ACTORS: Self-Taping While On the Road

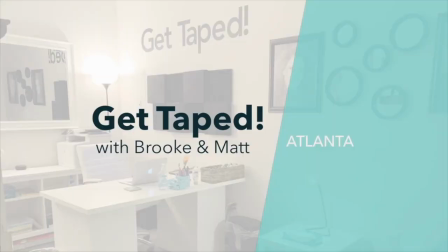self-taping while on the road. Everyone, I'm Matthew Cornwell with Get Taped in Atlanta, Georgia, one of Atlanta's original audition taping services, which I co-own with my amazing wife, Brooke.
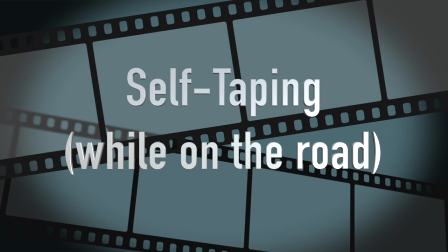And now on to our topic, self-taping while on the road. Today, I want to get practical about two different scenarios that you might encounter while self-taping on the road. One, the scenario where you forgot to bring any equipment and have to make do with just your smartphone and two where you've planned ahead and are deciding what to pack or buy for your trip. Scenario one no equipment. So here I am in my hotel room and let's pretend I just got an audition but I forgot to bring any equipment with me. Should I decline? Well that's actually a loaded question for another video but I don't have to decline based on a lack of equipment. Let's see what I can accomplish with just my phone and what's available here in this room. First we need to find a backdrop for the audition preferably a neutral color unlike this swirly wallpaper over here.
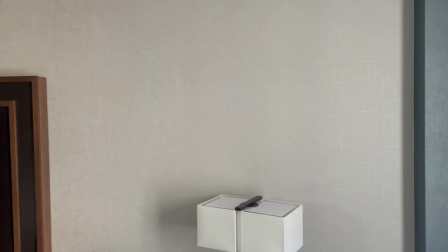Also since sunlight is going to be your primary light source you want to pick a wall such that you are facing the window.
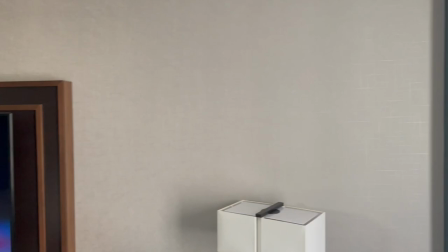I actually have two walls to choose from in this room but for the sake of this video let's choose the wall where I'll actually be standing perpendicular to the window.
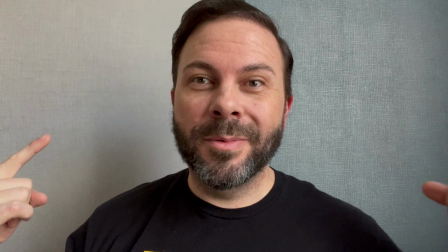All right so here I am against this wall that's not really that great because as you can see there's
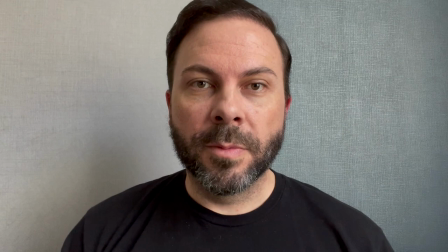actually a change in color so I'm positioning myself to sort of be right in the middle of it.
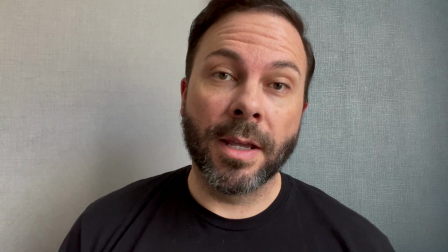Again, not ideal, but any decision maker is going to understand that you're doing the best you can with the limited resources that you have.
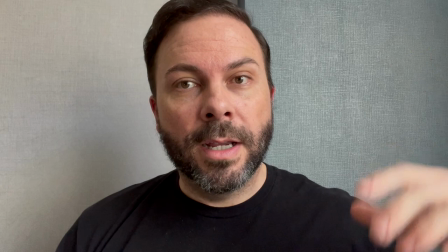Now, since the light is coming from only this side, it's creating some harsh shadows on my face.
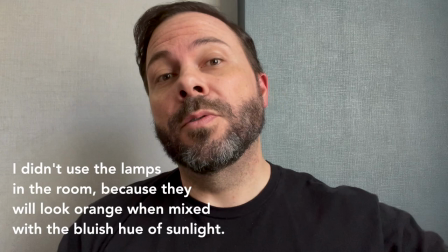But thankfully, hotels almost exclusively use white linens.
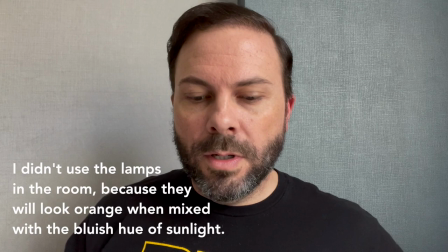And what you can do with your pillows is place one underneath you.
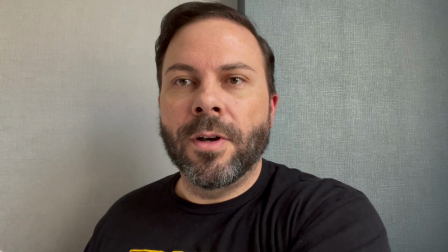You can also place another one sort of off to the side and create a little bit of fill light.
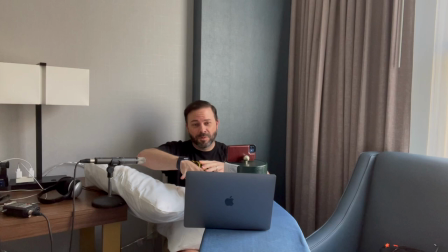Now it creates a sort of uncomfortable situation where I'm sitting in this chair and I've got my laptop with maybe my script on it which also incidentally you could use as a light source itself by cranking up the brightness. I've got pillows on my lap. It's really not an ideal environment but when have you ever acted in a perfectly ideal environment and the other part I want to talk about is sound right now this is the sound of the iPhone's microphone I have my other trusty microphone with me that improves the sound of course for my videos but even with the microphone that comes on your phone you should be okay the thing to worry about however is your reader you don't want your reader standing as close as you are to the actual camera which is essentially where the microphone is. So you want your reader to stand further away from the camera than you are. Now if that compromises the eyeline, if it forces them to maybe stand way off to the side, then you may have to look at something else nearby as your eyeline for the audition. But again as an actor we're used to these things so it shouldn't be that tough for your audition to be staring at the logo on the back of your phone or something else as your eyeline. Another problem that you run to in a hotel with no equipment is where to put the phone or how to mount it in a way that it's steady and at eye line.
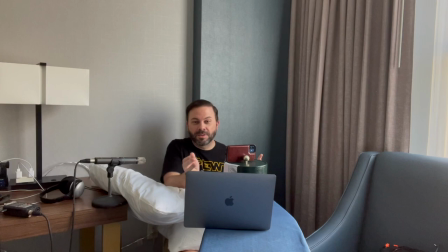As you can see from the wide angle camera I had to get kind of creative by using the
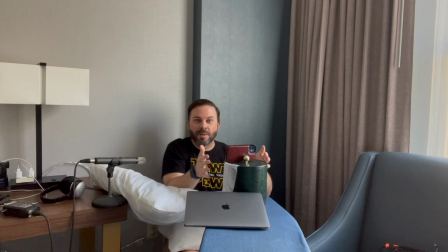ice bucket to actually set the phone on top of. This is the ironing board that came standard with the room and sometimes you can move desks and chairs and other things around unfortunately in this
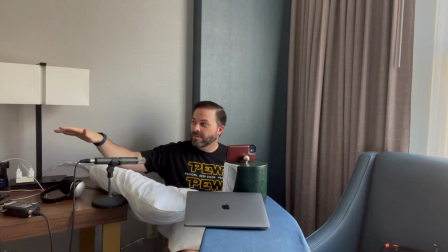room this desk over here is is mounted to the other thing that's down there so I couldn't actually move it so I had to resort to getting a little bit more creative with the ironing board now for some auditions I'd prefer to stand well in this particular setup I'd be limited to sitting unfortunately and as actors we just have to deal with that so when you have no equipment this actually doesn't look or sound that bad let's move to our second scenario Scenario two with equipment.